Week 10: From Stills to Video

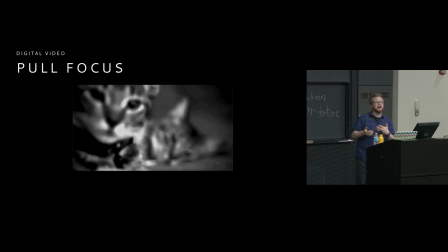[48:59]
It sort of suggests where you should bring your eyes without forcing a cut in the editing room. So it can be really powerful to do in your scene, but it's also hard to pull off. Making this actually work is tricky because you have to start off perfectly focused, and then while you're rolling without moving the camera, you have to perfectly focus onto the second subject, right? So that is tough to do. There's equipment you can buy that makes it easier for sure, and people who've been doing video for a long time kind of have that steady hand, and that's why they make the big bucks, I guess. But it's, again, something that's worth trying to, it's a production value thing that'll make your project seem even more impressive. So here's an example of it being used in a movie.
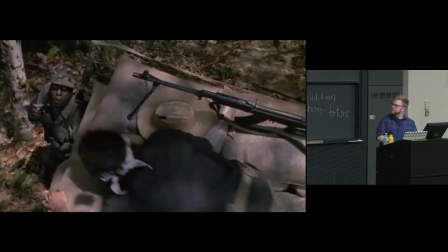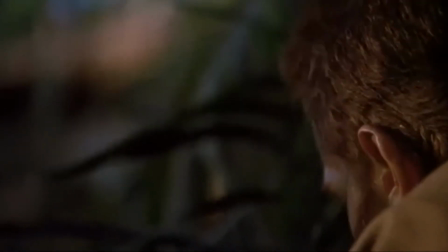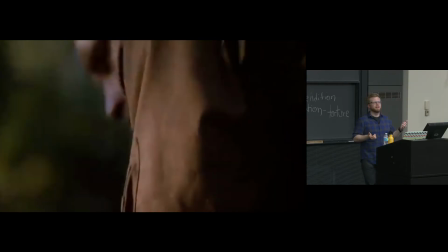[50:02]
Anyone name that movie? Good, neither can I. I just pulled it off of the internet. But we saw 2 different pull focuses in that video, right? Let's just look one more time.
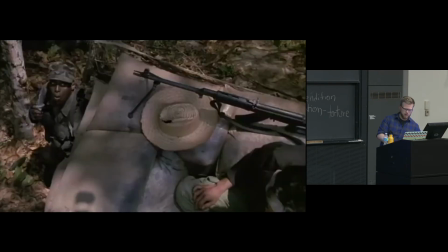[50:13]
So
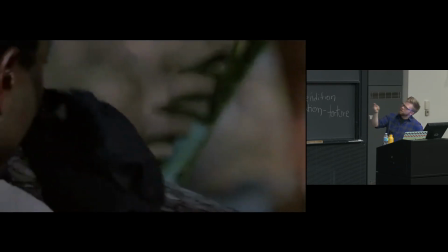[50:17]
here's a cut, another cut, pull focus back to this dude, cut, pull focus back to this dude.
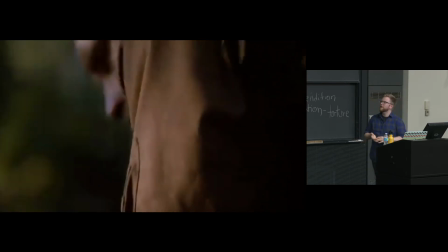[50:27]
And then dramatic look. So again, the pull focus did a great job of directing our attention throughout the scene and added a layer of, it's just one more artistic element you can put in a shot of video that you can't really do in a shot of photography. So keep that in mind. And I want to not go on too much longer because Shelly needs to get up here and teach you guys how to edit video, but I'm going to do a couple more things. I want to just quickly talk to you guys about types of shots. I would love to get into composition and dolly zoom and all the like accessories and all the fun stuff you can do with video. But we've got limited time, so I'm just going to give you the basics so you can sort of talk the talk a little bit. If you end up volunteering on a film set and someone says, oh, can you help me with this establishing shot, you'll know what they're talking about. So you guys have seen this 20,000 times. All of the types of shots I'm about to show you, you've seen in countless movies and TV shows all the time. It's actually, when you start looking for it, you see that the shots used in cinema are, there's definitely some exceptions, but it's the same 4 or 5 over and over and over again in 90% of cases. So knowing what to call them and how to talk about them, that's helpful. So if you've got an establishing shot, this is just sort of an extremely wide shot of a place telling you a little bit about the place. So, and there's actually a lot you can get from an establishing shot. You get your sense of setting, right? You get your sense of time. We know that it's nighttime. We know that we are in a city. We know that it doesn't look like a super friendly city from the way they've set this up. So they're actually really important. And you guys, the the first scene in a sequence will usually start with an establishing shot to give the audience a sense of where we are. You'll also probably hear voiceover from characters, sort of getting you ready to get into the action. Anyone ever watch Full House? I think every episode, yeah, one person, thank you for your honesty. I think, two people, good. I think every episode starts with an establishing shot of the Golden Gate Bridge. You're like, hey everyone, this is in San Francisco, right? That's Full House, right? Am I not? Okay, cool. So that's like an establishing shot that has been used in every single episode so much that it stays in my mind, even though I was like 10 the last time I watched Full House.
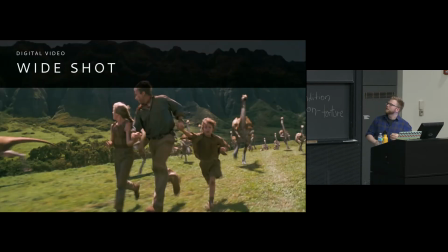[52:42]
Okay, wide shot. It's pretty much like it sounds, right? It's wide enough so that we can see the full bodies of the people we're looking at. But it's not so far away that we can't see their faces or the look of terror on that little kid's face.
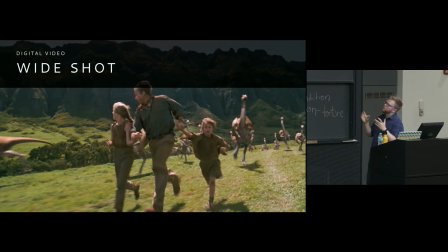[52:58]
We get a pretty good sense of the scene we're in, with still getting some sense of how the actors are feeling about the scene.